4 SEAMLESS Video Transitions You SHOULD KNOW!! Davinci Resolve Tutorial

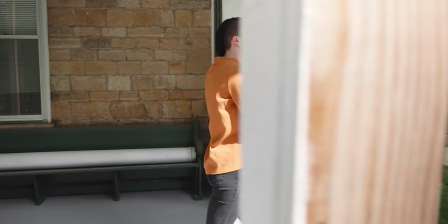[0:00]
All right, we all love those super smooth seamless transitions that people like Daniel Schiffer and Ben TK create. I mean, they look awesome. The thing is though, to create a great seamless transition, you need to know what to look for.
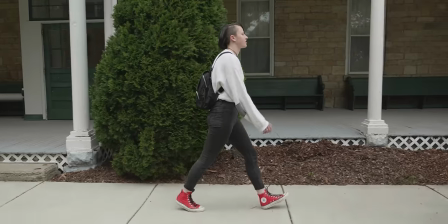[0:13]
So that's why in this video, I'm going to teach you four awesome seamless transitions that will make your videos look way better.
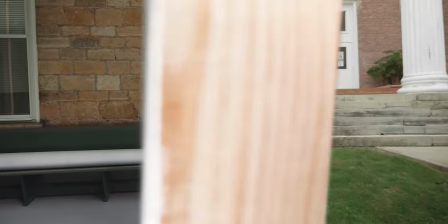[0:20]
And at the same time, give you the tools necessary to create the more advanced seamless transitions like Ben TK and Daniel Schiffer. So all of that stuff and more coming up. But first, if you're new here, my name is Billy Ripka and I make weekly dimension resolve tutorials about different effects, transitions, and workflows that'll help you become a better editor. So if you want to level up your editing skills, click that subscribe button and the bell notification to stay up to date on the newest videos put out. But let's get into it. So the first transition that we're gonna go over is the whip pan transition.
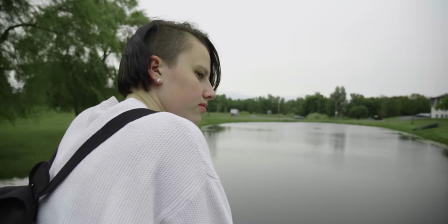[0:53]
Now this is one of the most widely known transitions out there and it's pretty simple to edit if the footage is shot right to make a good seamless
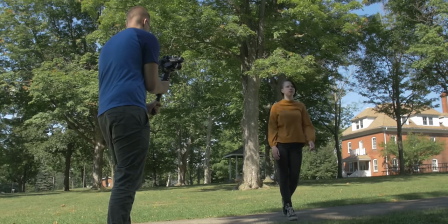[1:00]
whip pan transition we need a shot where the camera is moving to the right or left and then right at the end it just whips really hard and creates a lot of motion blur and for the second shot instead of getting our subject and then whipping at the end again what we'll do is at the beginning we'll whip into our subject and once again we want to be conscious of colors because it's gonna help us create a
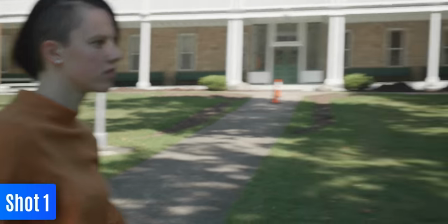[1:22]
more seamless transition so if you're whipping the first shot into the grass You should also have our second shot coming from the grass so that it's gonna look like just one continuous shot So now if you shot your seamless whip pants transition,
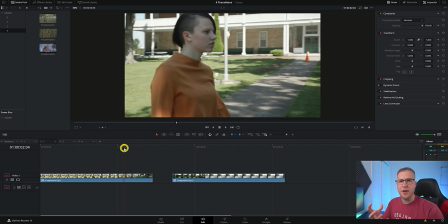[1:34]
correct It only really should need a few cuts So on our first clip We'll want to move forward until we find the place that has the
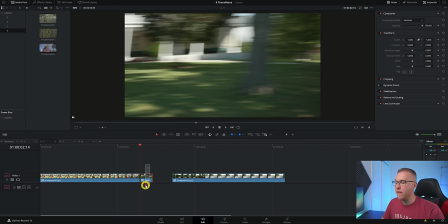[1:42]
most motion blur like this And we'll make a cut and remove everything else to the right of it now on our second clip in the beginning We'll
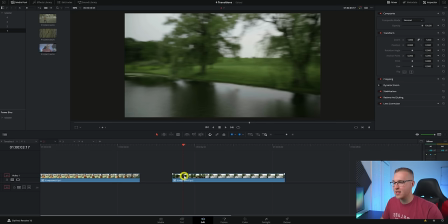[1:49]
find the place where we're also having the most motion blur like this and make a cut and remove everything to the left of
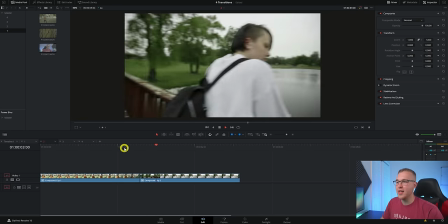[1:56]
it now just put both the clips together so now if you take a look at it you can see that first of all it looks super seamless and that's because
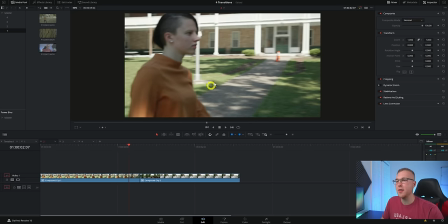[2:02]
the motion blur is actually hiding the cut along with matching the colors that are in the motion blur now if one part of the whip is so much faster or so much slower you can actually use speed ramping to go ahead and fix that and match the speeds correctly so what we're going
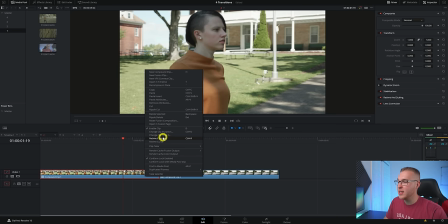[2:18]
to do is right click on our first clip and go down to retime controls and we'll find a place where it starts to whip the
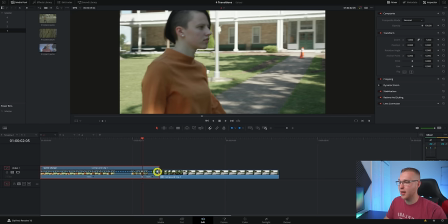[2:26]
camera then click this drop down arrow right here and hit add speed point and grab the top blue tab right here and drag it up to about 200%
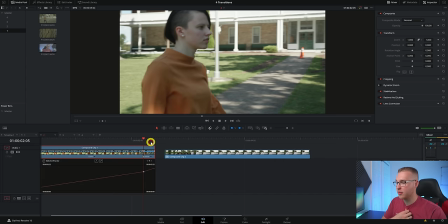[2:34]
like this now we'll right click again and go down to retime curve and we'll hit this drop down arrow right here on the top left and uncheck retime frame and check retime Speed now we can see our speed change from one to two hundred percent and that is not smooth So we got
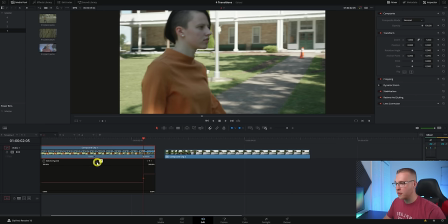[2:51]
to make that super smooth We'll want to click on the keyframe and hit the curve button right here and with these handles We'll want to drag
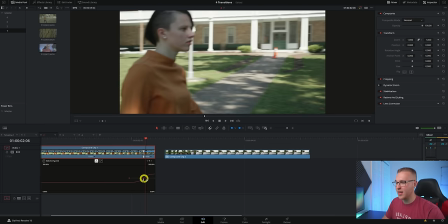[2:58]
it out like this so that we're creating a speed ramp right here Then we'll go ahead and do the same exact thing but to the other clip Now the second seamless transition is also like the poster child for all seamless transitions It's called the frame blocking or the masking transition
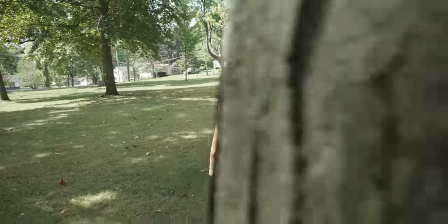[3:16]
to shoot the frame blocking transition We just need something to move past the frame So whether it's a tree or a sign or a person or whatever We just need something to move past the frame now for both of your shots You need to have the movement going in one direction
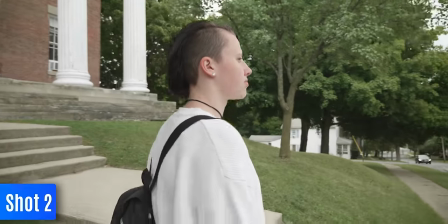[3:32]
So if your first shot is moving to the right your second shot also needs to be moving to the right now That brings me to the editing part of this transition.
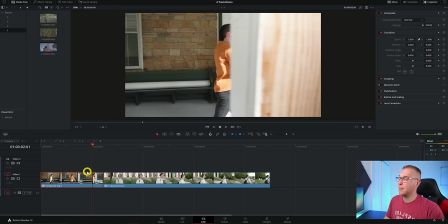[3:39]
So in DaVinci Resolve on our timeline We have our two clips.